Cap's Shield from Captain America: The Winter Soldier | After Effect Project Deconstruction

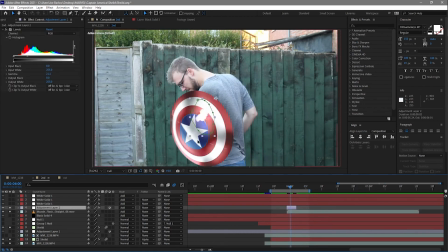[8:12]
I've then gone ahead and added an adjustment layer just to sort of brighten up the area around it, like that, and I've used a mask to sort of cut out that specific part on the shield so it doesn't brighten up the entire shot. I then wanted to add a bullet trail to this, and the way I've achieved that is getting a solid,
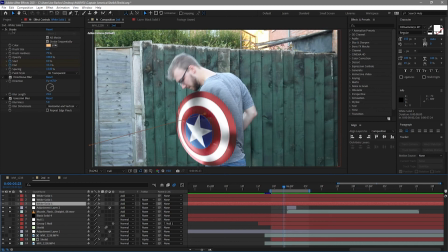[8:30]
drawing a line on it using the pen tool, adding stroke to that and animating the start and end, and what that gives me is a nice bullet trail like that. I then went ahead and added a directional blur and matched the angle that it's traveling,
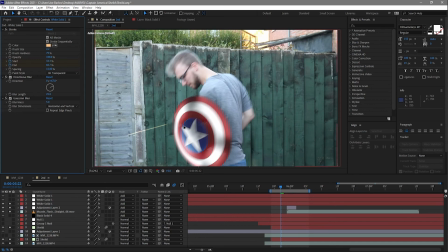[8:48]
as well as adding a Gaussian blur just to soften it a little bit, and that gives me my first trail. I then went ahead and repeated the process for the bullet coming off of the shield, like so, and then with the first bullet trail I went ahead and duplicated it just to brighten it up.
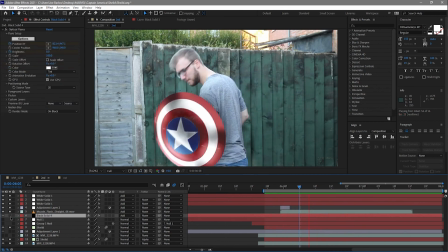[9:05]
So the final thing I've done to this shot is add a optical flare, and I've added it just over here, and the idea behind this is as it's thrown, maybe it's reflected the sun or something,
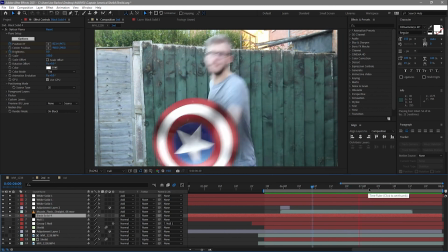[9:15]
just to add a little bit of interaction with the camera there. Of course, when the shots were complete, I added a few final touches.
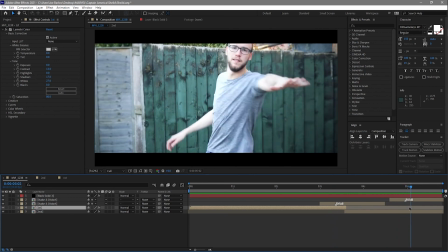[9:22]
These include a bit of camera shake when I stamp and when the shield passes the camera as well as a bit of color correction here.
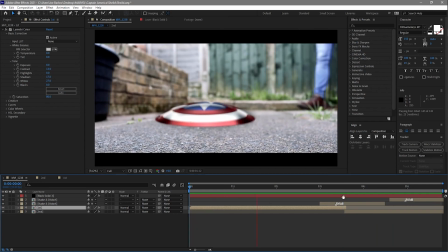[9:31]
And a little bit of depth blur on this shot here.
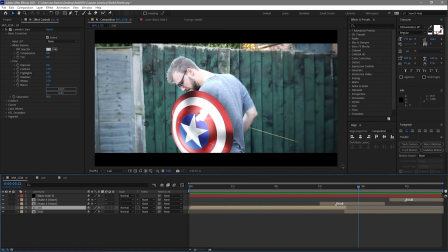[9:35]
I've got rid of some of the background and made me more in focus. and that gives us our entire shot.
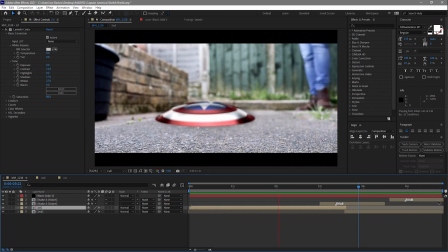[9:41]
It's a pretty short one, this, but it is a very simple effect to do. I think the main thing about this is making sure the shield looks real and not like a cartoon just dropped on top. Having that 3D depth to the shield really helps sell that it's a real physical thing and not something just dropped on afterwards.
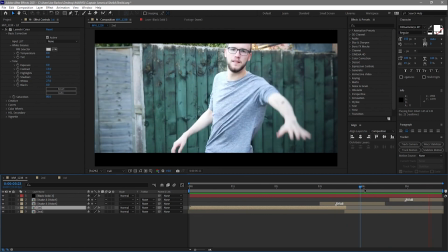[9:57]
So yeah, as I mentioned, a very simple short effect, but I am pretty happy with the results.
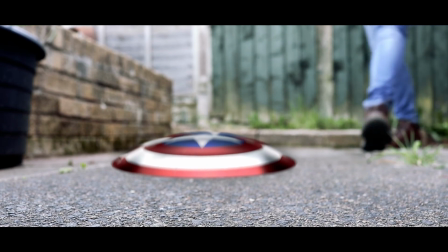And that was my attempt at recreating some of Cap's shield effects from the Captain America series. So as I mentioned at the start of this video, I am uploading these to Instagram before I do the project deconstruction here. So make sure you follow me over there, make sure you subscribe here, and you won't miss a thing. Until next time though, thank you and goodbye.